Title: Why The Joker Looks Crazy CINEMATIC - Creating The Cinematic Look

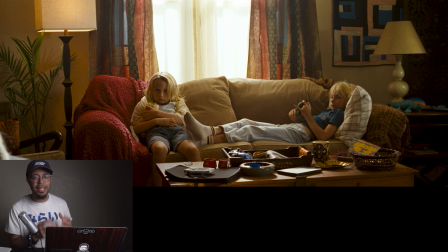4:06 We can clearly see the main light source and where it's coming from. Again, it's the window behind them, and then we also have, for a little accent or a little touch of light, that lamp to the left. But everything else, there's really not much light coming from in front of them or to the side of them.
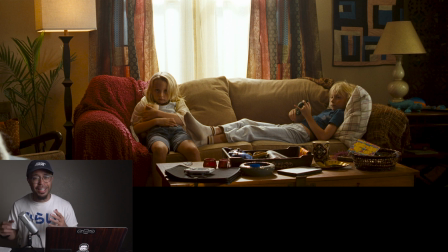4:21 Granted, there probably is a window to the right of them, but again, it's not an overpowering light. The ambient light is really low, and we're really focusing on the backlight of the window and that small lamp light to the left.
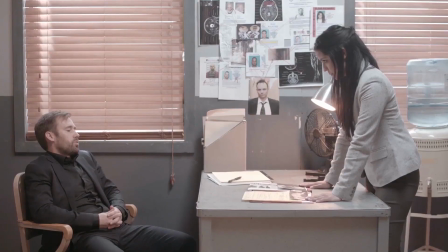4:33 Now, when comparing it to my image, there's really no clear lines or definitions of things.
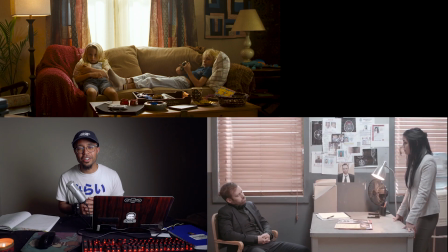4:39 As you can see in the cinematic image, there is shadows in the image. The cinematographer was not afraid to leave some darkness in the shot, giving things more definition and manipulating your vision and your eyes as to where you should be looking at in the frame. Whereas in my shot, there's so much light, my eyes are bouncing around left and right.
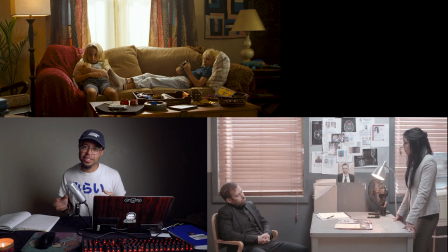4:57 So having the proper exposure really helps with making your images look cinematic, because you may have lights that you can use on set, but maybe you're using too much of those lights and things are becoming really bright,
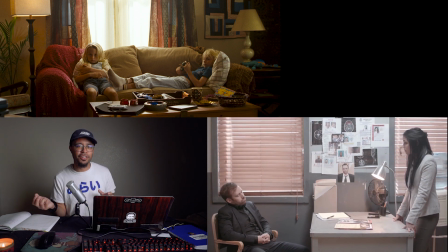5:10 and there's really no clear defined definition as to where the shadows fall and where our eyes and our attention should be within that frame. Again, if we're looking for an image that we're filming during the day and interior and we have some windows in the background, you want to make sure that your exposure is set properly.
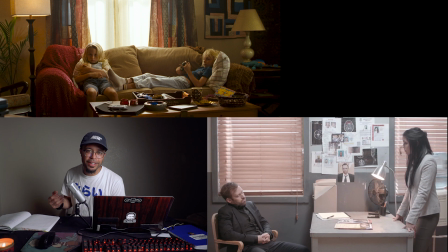5:28 You want to make sure that the lights you are using are not overpowering, and we're not trying to make the entire place explode with light, leaving our eyes running and bouncing around all over the frame. You're going to want to leave some shadows. You're going to want to make some contrast so that our eyes can focus on those certain areas of the scene. And that, my friends, is what helps make a cinematic image. So let's move on to the second and last image. Furthermore, answering the question, what makes an image cinematic? All right, for this final shot that I want to compare of, again, the short film that I filmed, Spectrum, back in college, I want to use two shots as an example of how we can fill a room with a small amount of people to help make that room feel cinematic, to help give some more production value to that image. And as you can see here in this shot, there are a lot of people lined up.
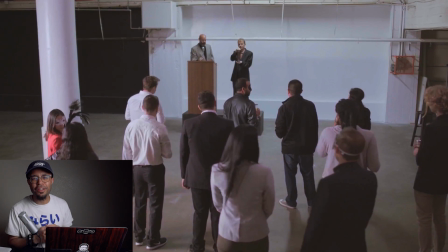6:16 I believe I counted 10 of them. And if you're on a low budget and you have some friends around, make sure to grab as many friends as you possibly can, because we want to fill the frame with as many people as we can so that it doesn't feel empty and that things don't feel very fake and authentic.
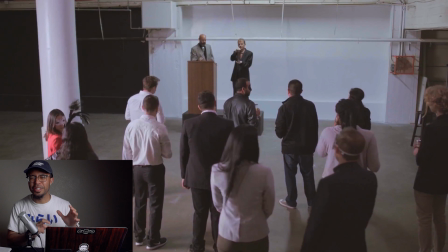6:32 So having empty holes in our frames really doesn't help us at all. So let's look at how in the world we can find an image from SHOTDECK to reference a group shot of people.
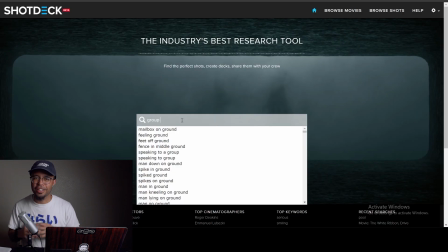6:44 So going into SHOTDECK, finding a group shot, finding a shot with more than 5 people in it, what can we find?
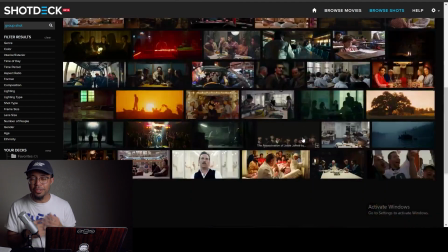6:51 All right, so I found this frame from a movie that I really like. Maybe you guys have seen it.
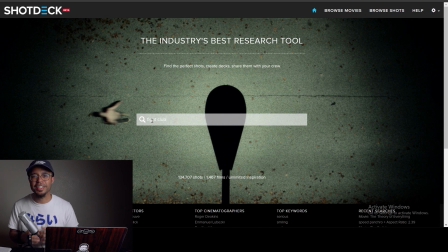6:57 It's called Fight Club. This is a group shot of people.
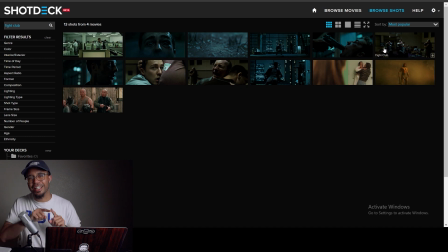6:59 We are now in a basketball gym, and as you can see, if you notice, there is a lot of people filling the frame, when really there's only about 9 to 10 people.
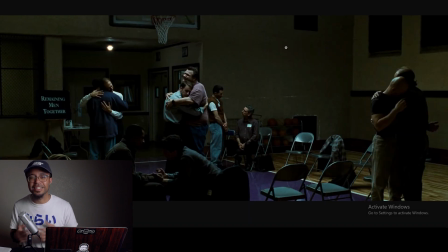7:07 Now for the blocking as a director, this is something I really have to focus on. How can I maximize my production value with only a certain amount of people and or props or things?
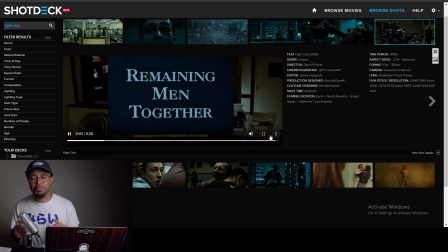7:17 You just fill up the frame and you make sure your blocking fills up that frame so that your group shots feel cinematic and they feel like the production value of that shot is really good. And again, if you guys haven't noticed, look at the contrast in this image. It totally screams cinematic.
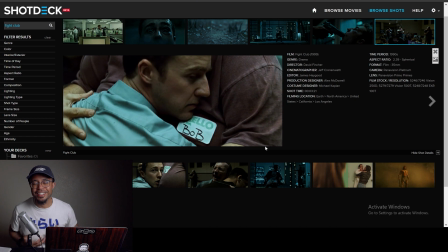7:31 And if you guys can notice, the light is coming from above. It's not super blown out again. There's not so much light.
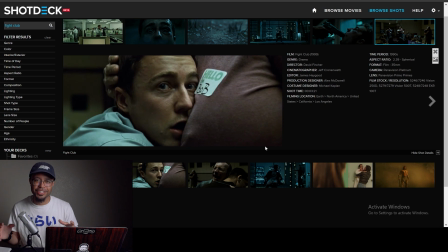7:36 You want to make sure as a cinematographer, you are funneling light to where the viewer can focus and they're not being distracted.
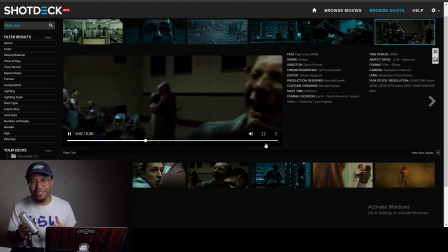7:43 And even if their eyes do wander around, you want to make sure that it's for a reason, right?
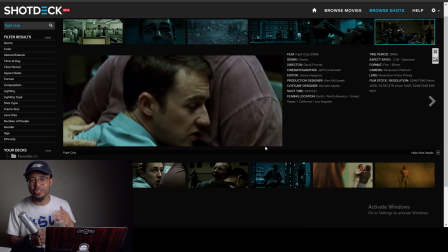7:48 We want to make sure that we have darkness in certain areas because it's called by the story itself and not because we're just doing it because it's cool.
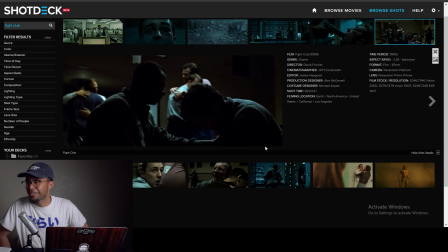7:55 Don't do things because they're cool. Don't be one of those cinematographers, please.
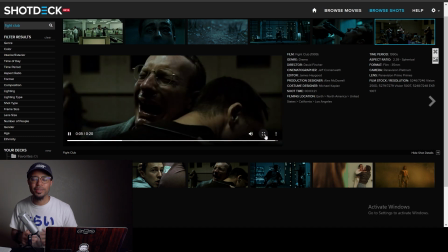8:00 All right, so keeping that concept, we're going to jump into a single shot that I shot in my short film, and we're going to see how we can still work off that concept of filling the frame and keeping your big space filled with bodies so that it feels like it's full and the
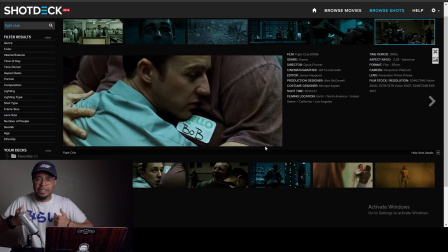8:12 production value is through the roof, right?